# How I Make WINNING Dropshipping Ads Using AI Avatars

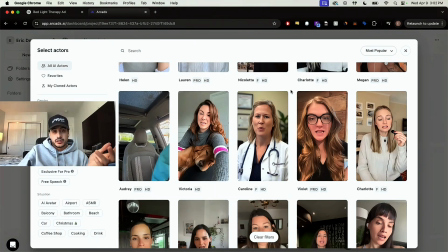You could use this doctor for example if you're selling a product like this one and you're trying to describe more of the science behind the product using a doctor avatar be really good for this one we're going more generically into the looks of having thick luscious hair so I think I'm just gonna
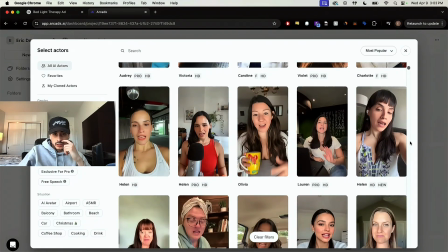pick up pretty girl let's see all right I think let's skyrocket you adds performance
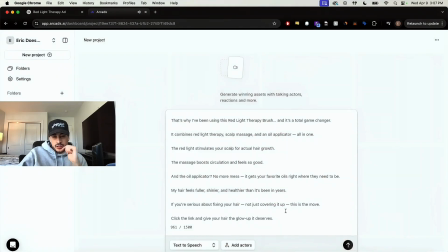so let's add her as an actor you can pick multiple people as you want to and sort to chop them up throughout the video. I'm just going to use one and we're going to make her kind of the star of the show. So I picked my actor that we're just going to generate the video here.
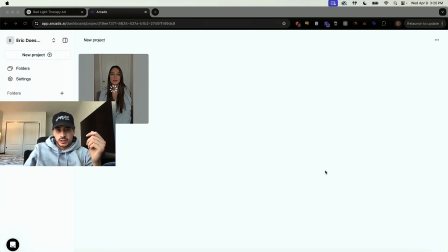And then we'll jump into cap cut and we'll actually edit it together. Alright, I'm not going to lie, we're picking this back up like two weeks later.
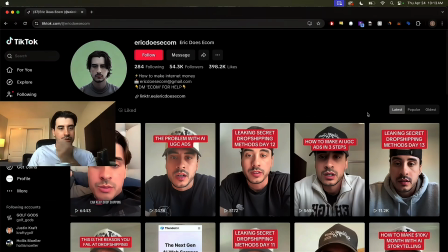I've been a little busy not recording YouTube videos. But I realized that before we go to cap cut, we need the actual content of our product that we actually are going to edit into the ad. And where I get all that from is TikTok. Pretty simple. I'll show you how I do it quickly.
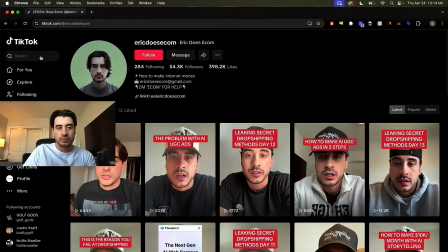Just go onto TikTok. You can do it on desktop or mobile. I think mobile is easier, honestly.
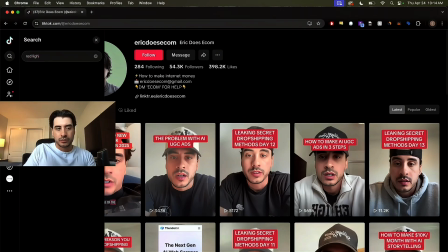And just search up your product. Mine was the red light therapy brush.
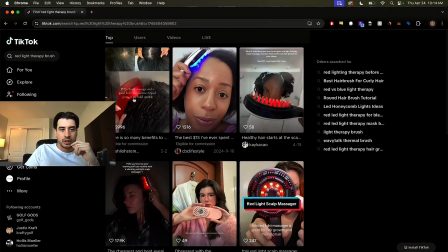And what we're looking for here is content that doesn't have text over it.
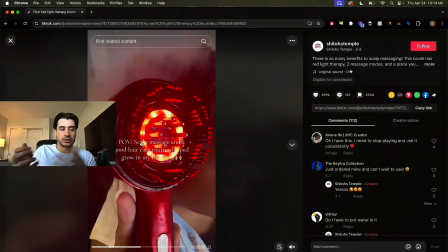Like we're trying to avoid content like this that doesn't look natural and that the text is going to obstruct our ad because we have our own script that we want to use.
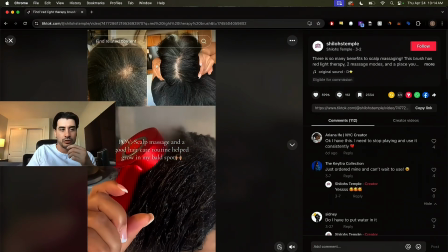So we don't want their captions overlaid. So we can't use that clip, but we're going to keep looking.
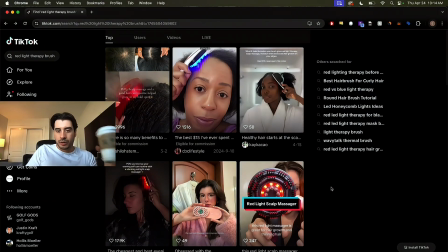As you can see, there are multiple red light hairbrushes. We're just looking for the one that matches us.
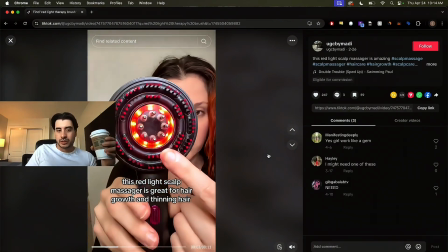So here's another one. We don't really care about the views or likes because we're going to be telling a completely different story than they are with a completely different hook.
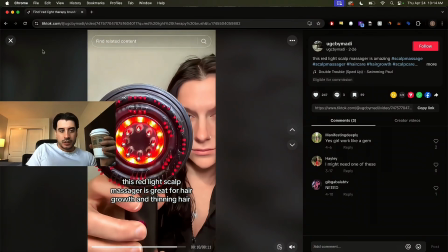We just need good content. Again, text on screen. So we probably can't use this.
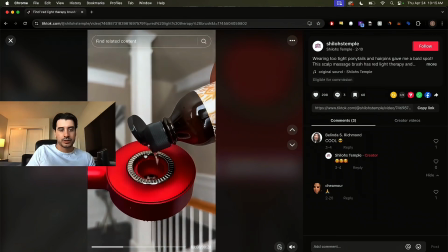So here we go. this is a perfect example there's no text on the screen showing the product really well this is an example of
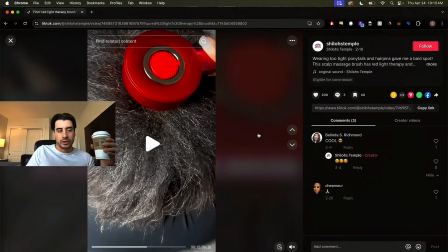a video we could use so then we would just download this you can use publer snap tick whatever you want to use just copy that link and download that
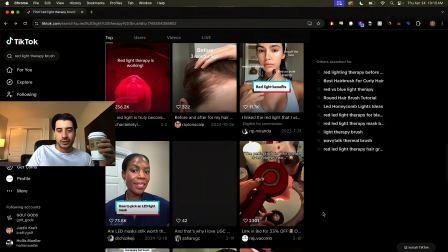video and keep doing this until we have like 10 or so videos of people using the product once you've done that
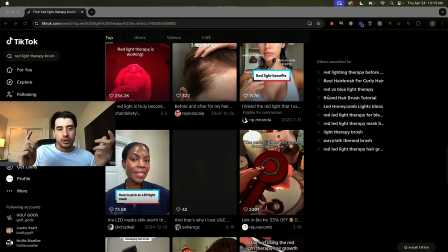then we're good to go and cap cut if you've never used cap cut before i'll put a link down below so you can use it i think it just gives me a
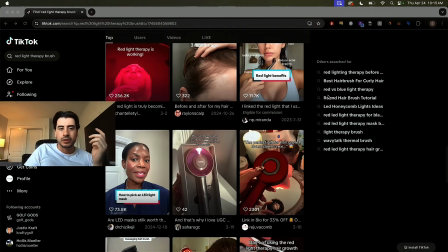free month to be honest with you i don't think it does anything for you but maybe it gives you a free month too actually i don't know but link down below for cap
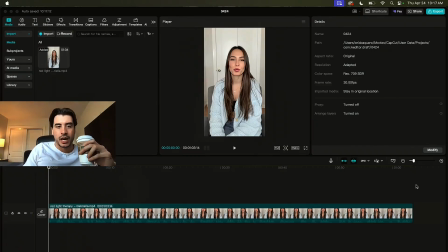cut let's get into the editing okay so here we are in cap cut i imported the video of our ai avatar here you can check it out wait is your hair actually growing or are you just hoping it is so it looks pretty good the only
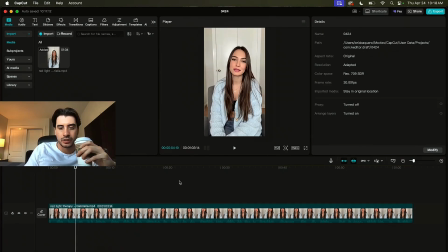problem is that there are a lot of awkward pauses here you can see it in the audio track there are just these gaps in the audio so the first thing i do whenever i Import in AI actor is I just cut all of these out so that the voiceover flows a little bit better.
So wait Is your hair actually great?
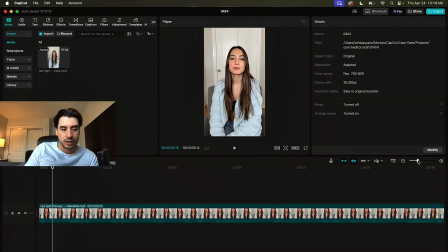So like here's the first pause I'll just zoom in here and there should be a little bit of a pause here because she's saying wait wait Like that seems like a good enough pause and then I'll just Clip it to right where the next bit of audio starts and this should sound a little better Wait, is your hair actually growing?
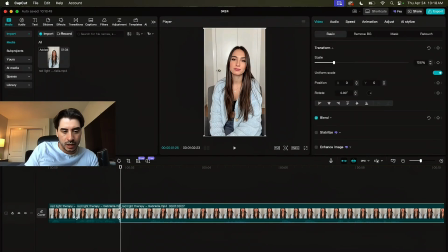And then we'll do it again here at this pause.
Wait, is your hair actually growing, or are you just hoping it is?
And then there's another one here. So we'll just cut that. Go right to the beginning of that audio.
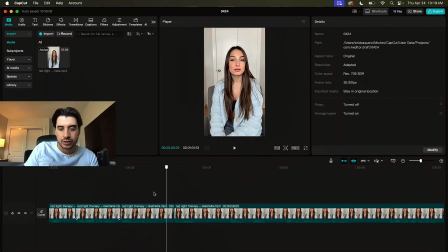And you can just do this over and over for every single pause that you see. I'm going to do it for this whole clip, and then I'll be back. All right, I made all the cuts. So the next step is going to be to actually edit in the clips of the product mixed in with the AI avatar talking.
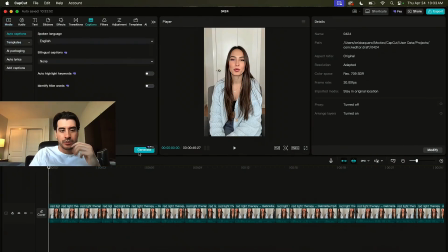For that, I'm just going to generate the captions really quick. Captions are huge for just increasing your watch time in general.
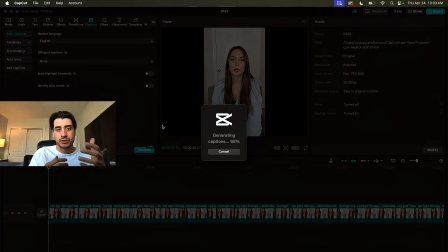A lot of people watch videos without the sound on entirely. So captions are big for those people and just keeping people engaged.